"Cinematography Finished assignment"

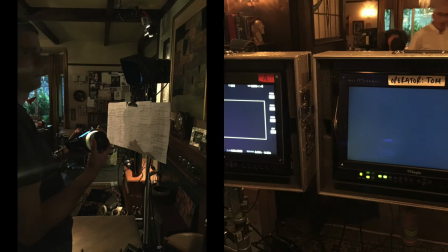[0:00]
Over the summer I worked on three high-end budget jobs. Ackley Bridge for one week using the R-Alexa Mini on a two-camera crew,
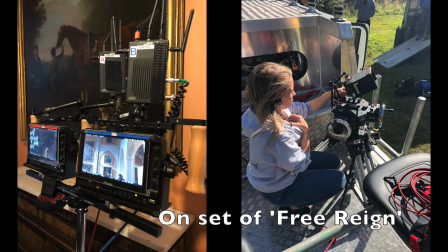[0:08]
Free Rain from Netflix, which was also a two-camera crew on the same camera, and Hope Gap, which was a feature film.
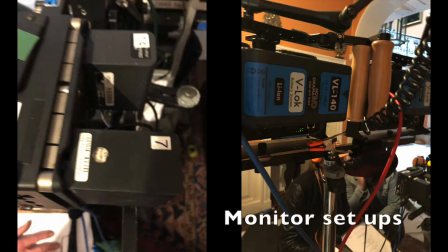[0:14]
My job as a trainee was to upkeep batteries, mag liners and the van. I also ran food and coffee.
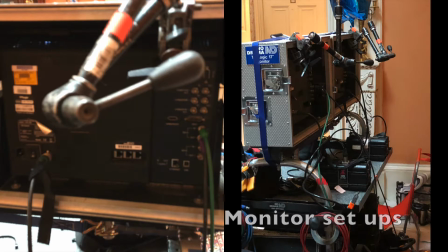[0:20]
I learnt a lot about the structure of monitors such as the Teradek, which wirelessly transmits picture from camera to monitor,
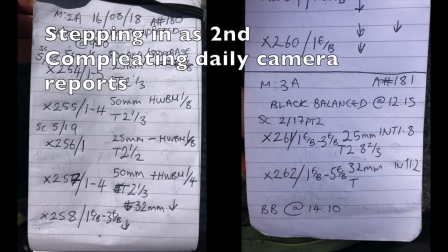[0:26]
and also more about the lens and camera maintenance.
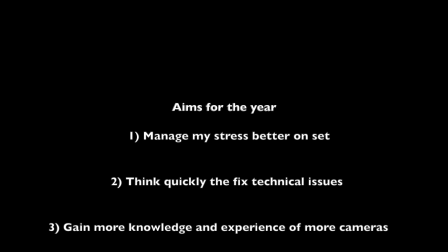[0:30]
Things I took for or to improve on over the next year from the shoot was to manage my stress better within a set and to be able to think quickly about technical issues.
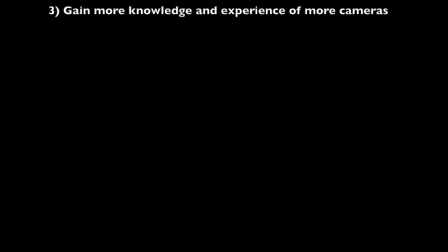[0:39]
I also decided I wanted to become advanced with my understanding of the technical side of cameras.
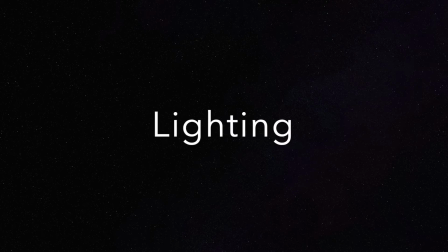[0:46]
I started off the academic year with cinematography workshops, the first of that being lighting.
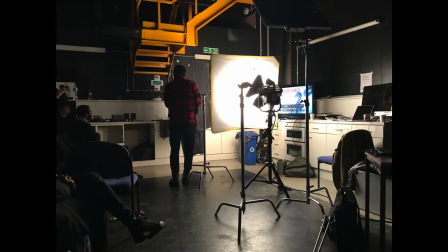[0:51]
We were introduced again to the basics such as the varying HMIs,
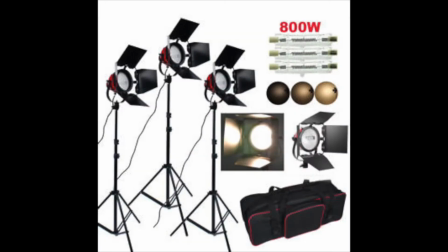[0:55]
Chinese lanterns and LED panels with their interchangeable lights from daylight to tungsten, to name a few.
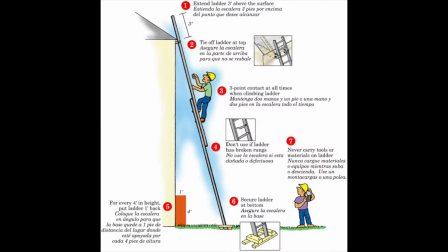[1:01]
During these lectures I was also trained with lights, ladder and electrical safety, which was really helpful when it came to understanding voltage safety and ladder positioning techniques.
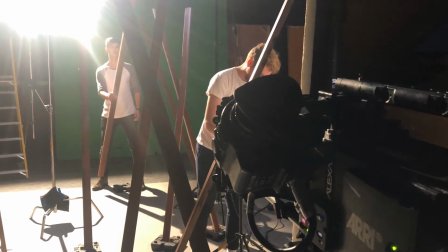[1:12]
This knowledge was put to test within our experimenting workshops, one of which was when makeup artists came in and we recreated the scenes from The Revenant and Laura Croft.
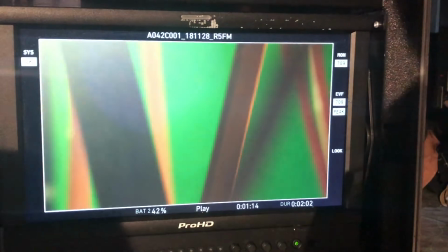[1:21]
For the lower craft scene we set up two 300 watt RE lights with tungsten CTOs to give the effect that we were in a hot jungle.
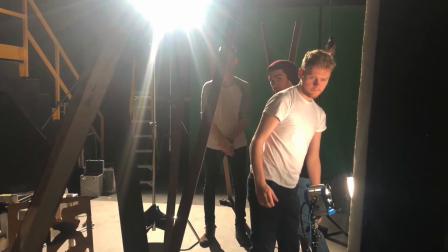[1:30]
We then set up wood panels to make it look like a jungle. The Alexa was then placed on a tripod and set to a white balance with 3600.
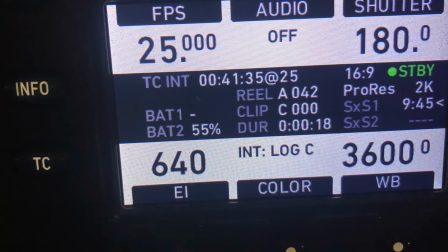[1:38]
I believe a better white balance would have been 5600 to make it more tungsten and orange in look.
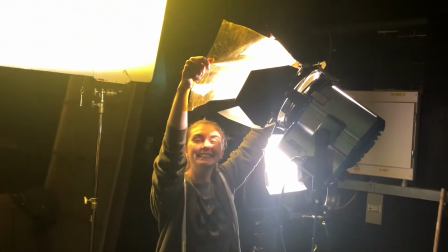[1:45]
For the Revenant scene we took three 300s with green and orange filters and bounced one from a poly to achieve this look.
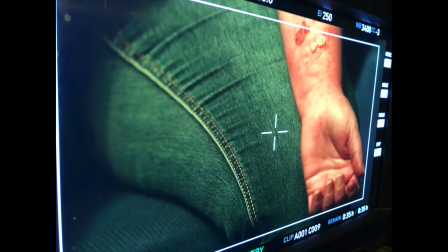[1:52]
Camera wise I believe instead of a static shot looking down it should have been a handheld with the actress moving to give more of an intense fight for survival look.
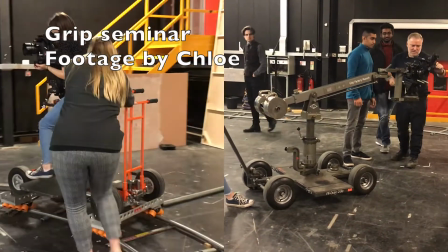[2:03]
Grip work shocks were next. We were going to test out the dolly and track and also a rig to operate the camera in a smooth motion.
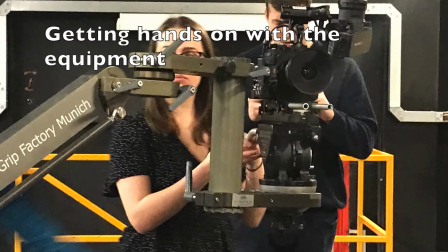[2:11]
Myself, Agnes, Jade and Becky tested the dolly on a track outside of class to practice gripping and operating smoothly.
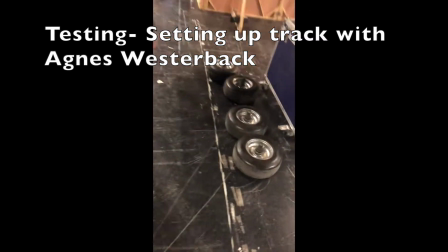[2:18]
We also revisited basic information about the grip gear we have within FTU.
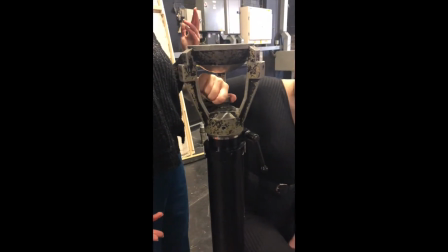[2:22]
I would for the future like to improve my gripping skills to dolly smoother and also better at operating and focus pulling on the dolly for when the shoots start.
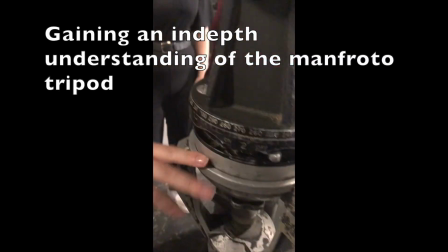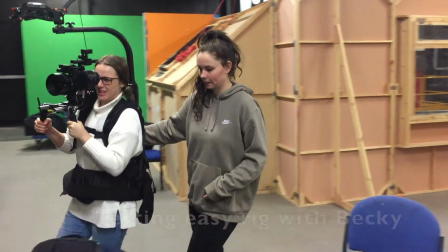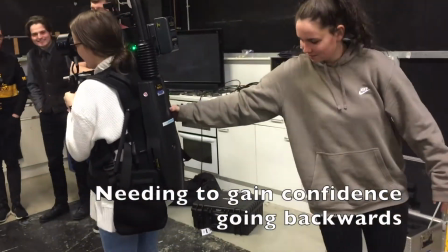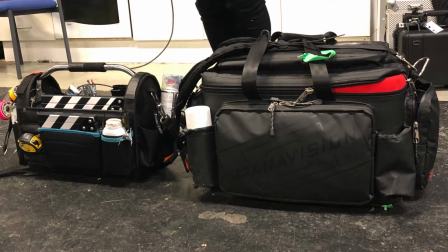[2:51]
Second AC workshops were next. Within the camera department, which is the line of work I am interested in going to the most, the seminar was really interesting.
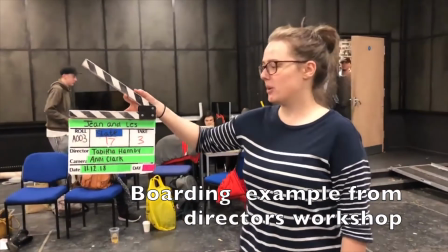[3:00]
Understanding what was needed within our AC bags, and also a recap from last year on how to board,
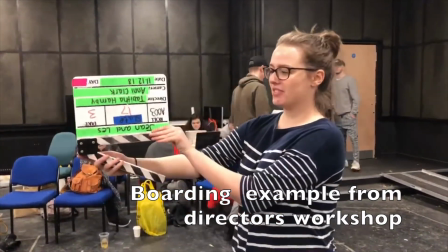[3:06]
this came in very useful on the directors workshops where I was able to put the storage and experience to use.
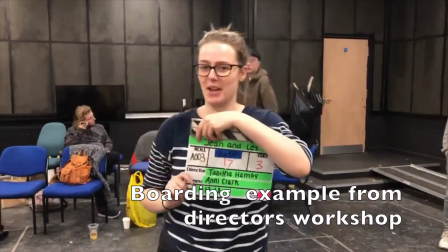[3:12]
My role in the day was keeping the mag liner and lenses clean and organised and quickly accessible.
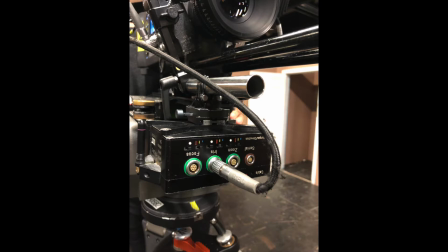[3:18]
I also swung lenses and set up monitors. One thing to take from this shoot was my ability to quickly set up the Preston on the F5, but I'm confident from the role in the upcoming shoots.
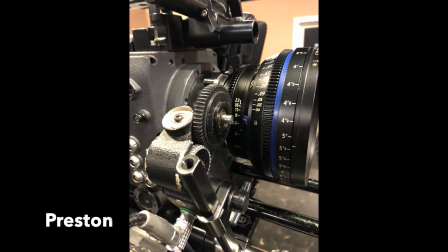[3:30]
Focus pulling experience was something I aimed to improve on the most over the seminars.
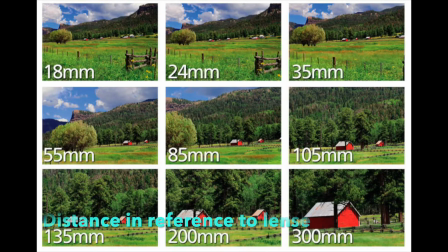[3:34]
I focused mainly on this role in the classes and tried to improve my understanding of distance in reference to lenses. I find it easier to focus using a manual focus next to the actual lens. and have been trying to improve my skills by using a press turn of focusing without a monitor.
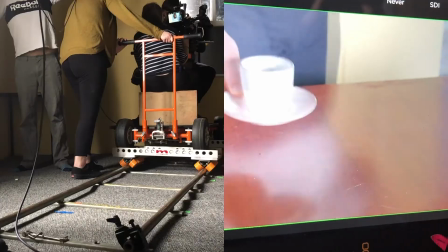[3:51]
This was all in training for my role as a first on the two final year films. With the director's workshops, I focus pulled on stains.
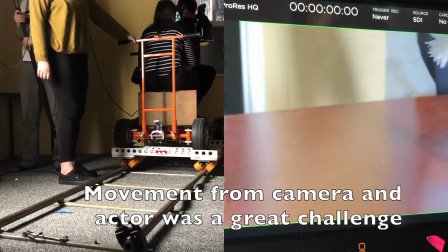[3:59]
I feel as though I did really well with my focus pulling and was also happy with my collaboration within the team and kept professional calm at all times.